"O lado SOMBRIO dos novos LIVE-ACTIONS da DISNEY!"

E o filme ainda assim vendeu mais, fez muito dinheiro. Foi só aí, inclusive, que ele passou do bilhão de dólares. Então, assim, que desculpa é essa?
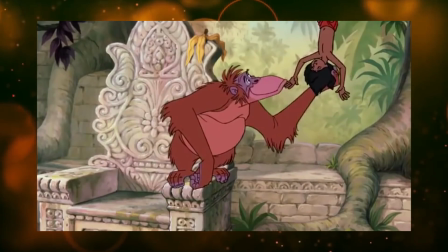Eu entendo que algumas animações mais antigas realmente não dialogam bem com as gerações novas, mas isso não é nem por causa do visual, nem da técnica delas.
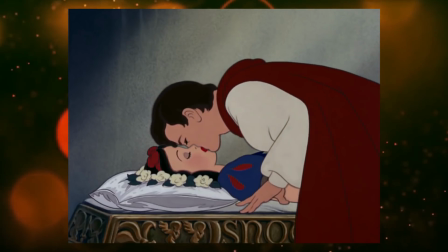Branca de Neve, por exemplo, é de 1937 e eu até hoje me pego estarecida com o visual dela.
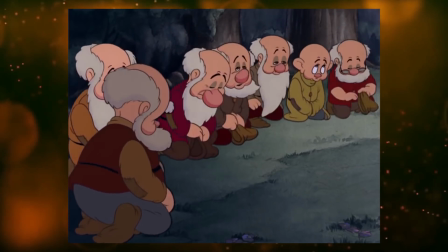Ainda mais no caso do 2D, que é um negócio que não fica datado de forma óbvia, estranha, que nem a computação.
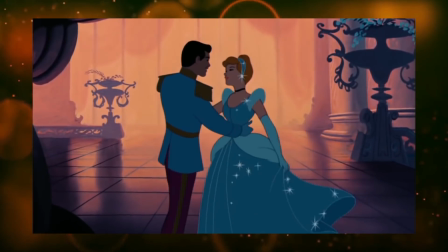Então eu acho que a questão é mais a mensagem mesmo. Pra quem essas animações como Cinderela, Bela Adormecida e Mogli estão falando?
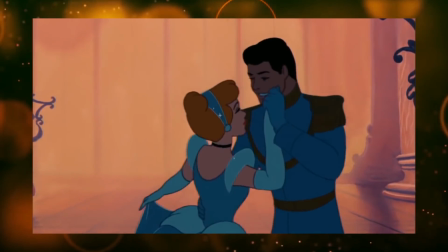A sociedade na primeira metade do século XX era absurdamente diferente da de hoje,
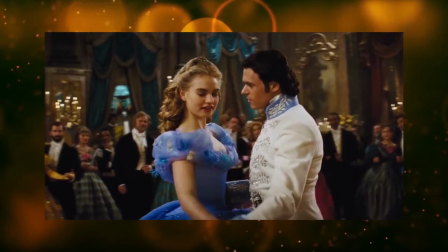então realmente faz sentido recontar essas histórias atualmente no formato que seja, né?
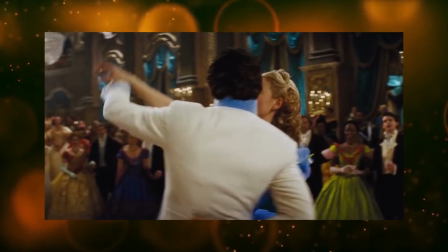No caso é um live action, mas podia ser qualquer outro.
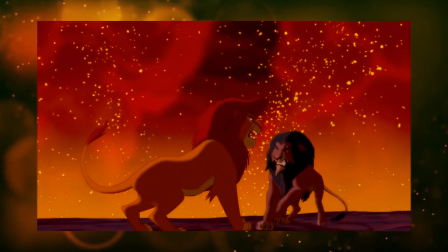Já o Rei Leão e todas essas outras animações da Renascença da Disney são extremamente atuais ainda, além de visualmente instigantes pras crianças.
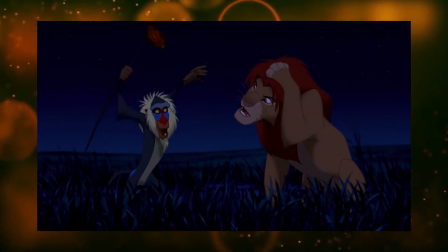As mensagens funcionam, o modo de falar e agir dos personagens funciona e não tem nem referência pop datada, porque isso só começou com Shrek lá em 2001.
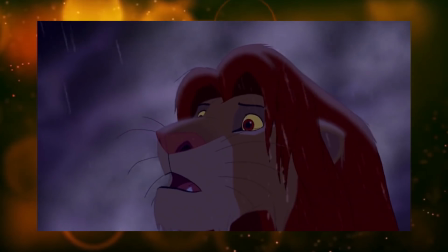Então, realmente não tem motivo nenhum pra dizer que as crianças de hoje não vão se conectar com a animação original do Rei Leão pra justificar um remake só por esse motivo.
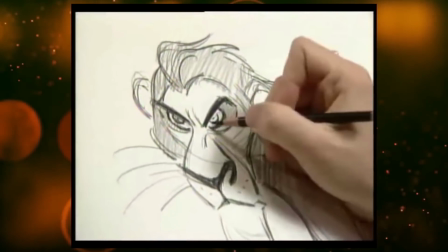Fora que é absurdo o quanto esses filmes perdem nessa transição mecânica pro live action,
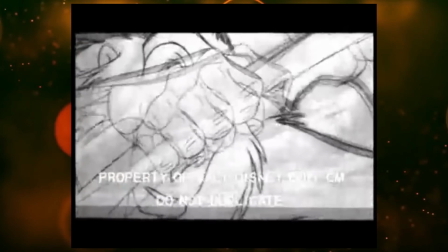especialmente porque as versões animadas foram desenvolvidas pensando na melhor forma de potencializar a
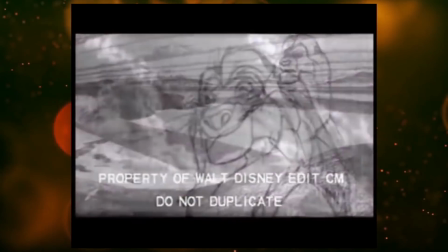história pra essa linguagem específica que tá pouco se lixando pro realismo.
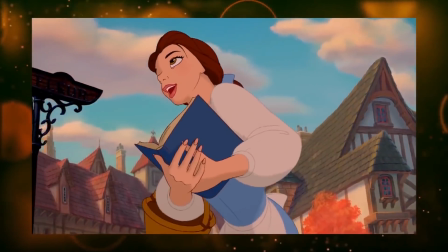E é por isso que a composição das cenas da Bela-Fera Live Action são tão menos dinâmicas e tão menos fluídas que na animação.
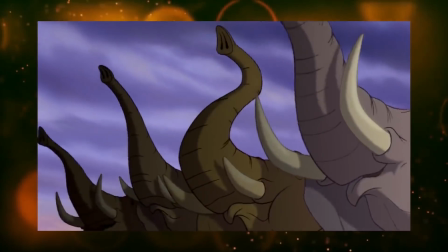Ter algo imenso como as animações da Bela-Fera ou do Rei Leão de Sombra no teu filme e tentar ficar reproduzindo esses momentos maiores que a vida,
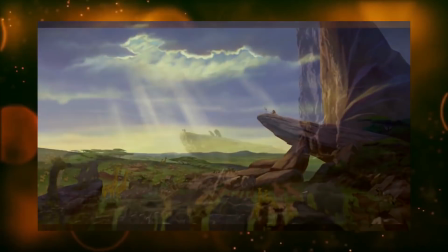que são de animações, ao invés de tentar criar alguma coisa a partir deles, é na real o maior tiro no pé que esses lives novos podem dar artisticamente.
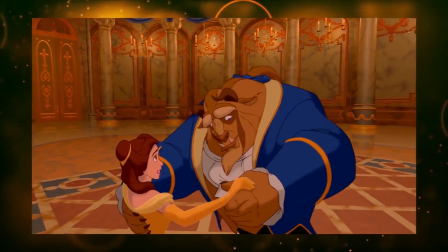É só olhar que músicas como o Be Your Guest ou a cena do baile ficam sem emoção nenhuma na versão nova.
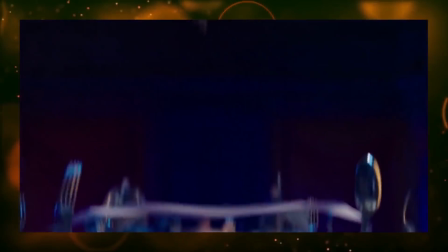O Be Your Guest tenta compensar a falta de expressão nos utensílios,
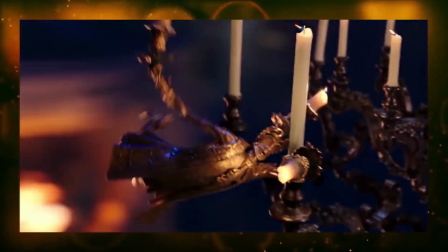simplesmente não deixando o Lumière nem um segundo parado, parece mais que ele é um acrobata do Cirque du Soleil fazendo movimentos vazios,
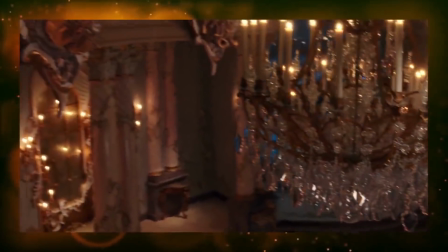enquanto a cena do baile tenta pôr a câmera rodando ali pelo salão, né, pra gente ver, nossa, caramba, que bonito esse design, né,
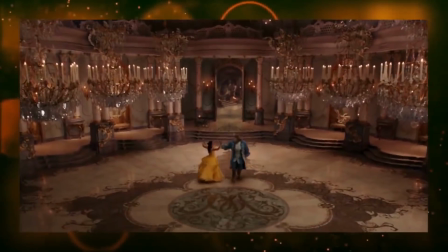e focando numa coreografia tão mais elaborada que o desenho, que quase parece um balé do Bolshoi,
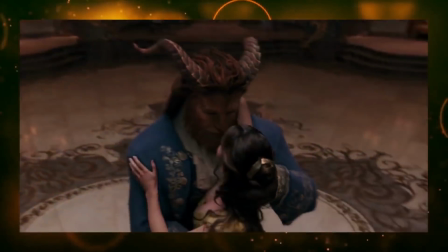tentando tapar esses buracos, né? Falhando em perceber o que é que realmente é emocionante naquela cena.
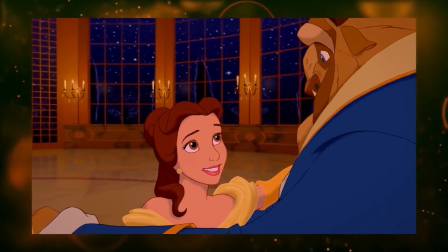Que é real a construção dessa ideia do primeiro amor da fera,
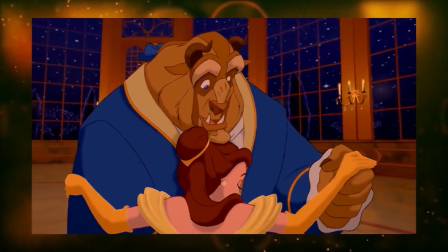de passar esse nervosismo de primeiro amor adolescente, especialmente quando ele tá se aproximando da Bella.
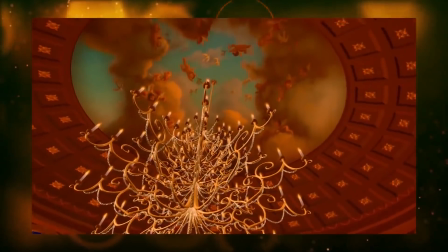Então, quando a câmera passeia pelo salão na animação e ela pausa ali nos anjinhos do afresco,
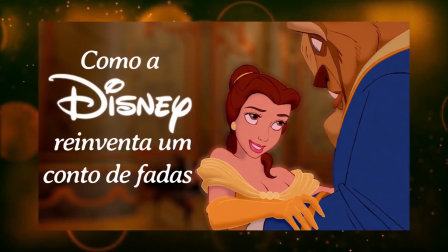tem um motivo artístico todo atrelado às sensações dessa cena. Inclusive, se você quiser se aprofundar nesse assunto, é só clicar nesse card que tá aparecendo aqui.
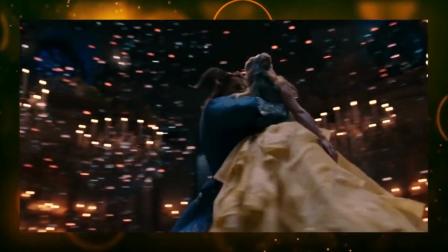Isso mostra bem o quanto esses lives novos de animações da Renascença querem mais é reproduzir a casca da iconografia
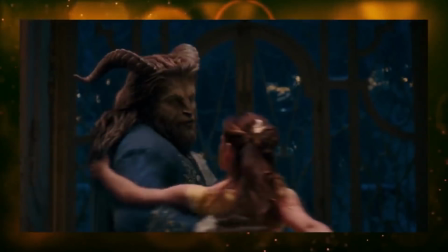dos filmes sem se preocupar em achar a melhor forma de transpor as mensagens que perdem a força nessa nova mídia,
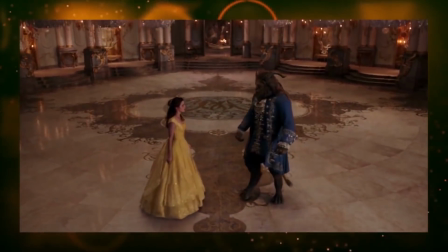simplesmente porque com o público leigo bêbado de nostalgia, isso vai funcionar.
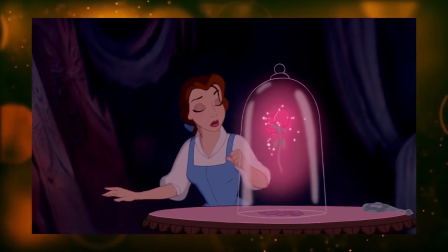Vários podem até perceber que tem alguma coisa faltando ali, mas se você perguntar, eles provavelmente não vão saber te dizer o porquê,
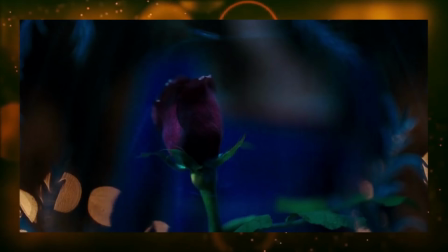já que eles estão sendo bombardeados com o máximo possível de efeitos modernos e visualmente deslumbrantes,
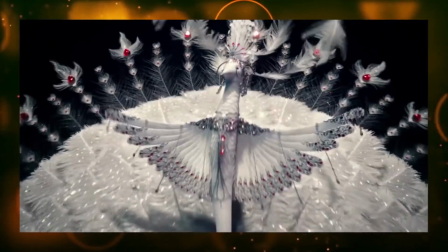enquanto a Disney tá ali torcendo pra você se distrair com isso e não perceber, ou só deixar pra lá.
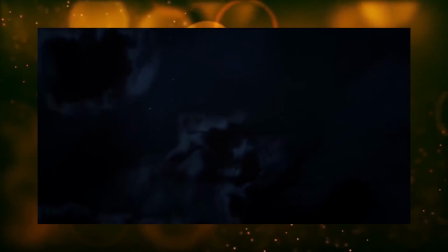Eu só consigo imaginar o quanto vai se perder nesse live action do Rei Leão,
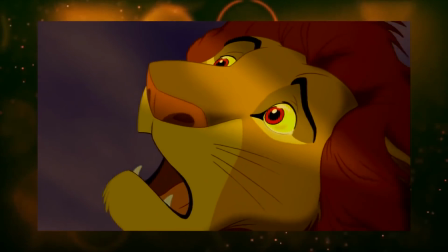agora que os personagens são iguais a animais de verdade e não podem se mexer e nem se expressar tanto quanto na animação tradicional,
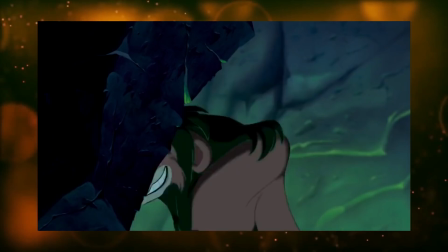já que lá eles tinham mais liberdade de dar aquela antropomorfizada básica neles, né?
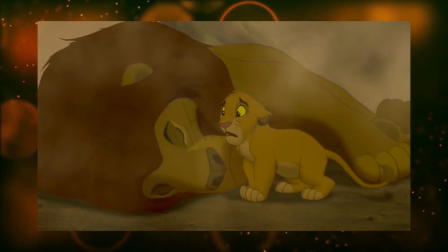A conexão emocional entre nós e eles tá fadada a ser inferior e dá pra ver uma prévia disso já no teaser, né?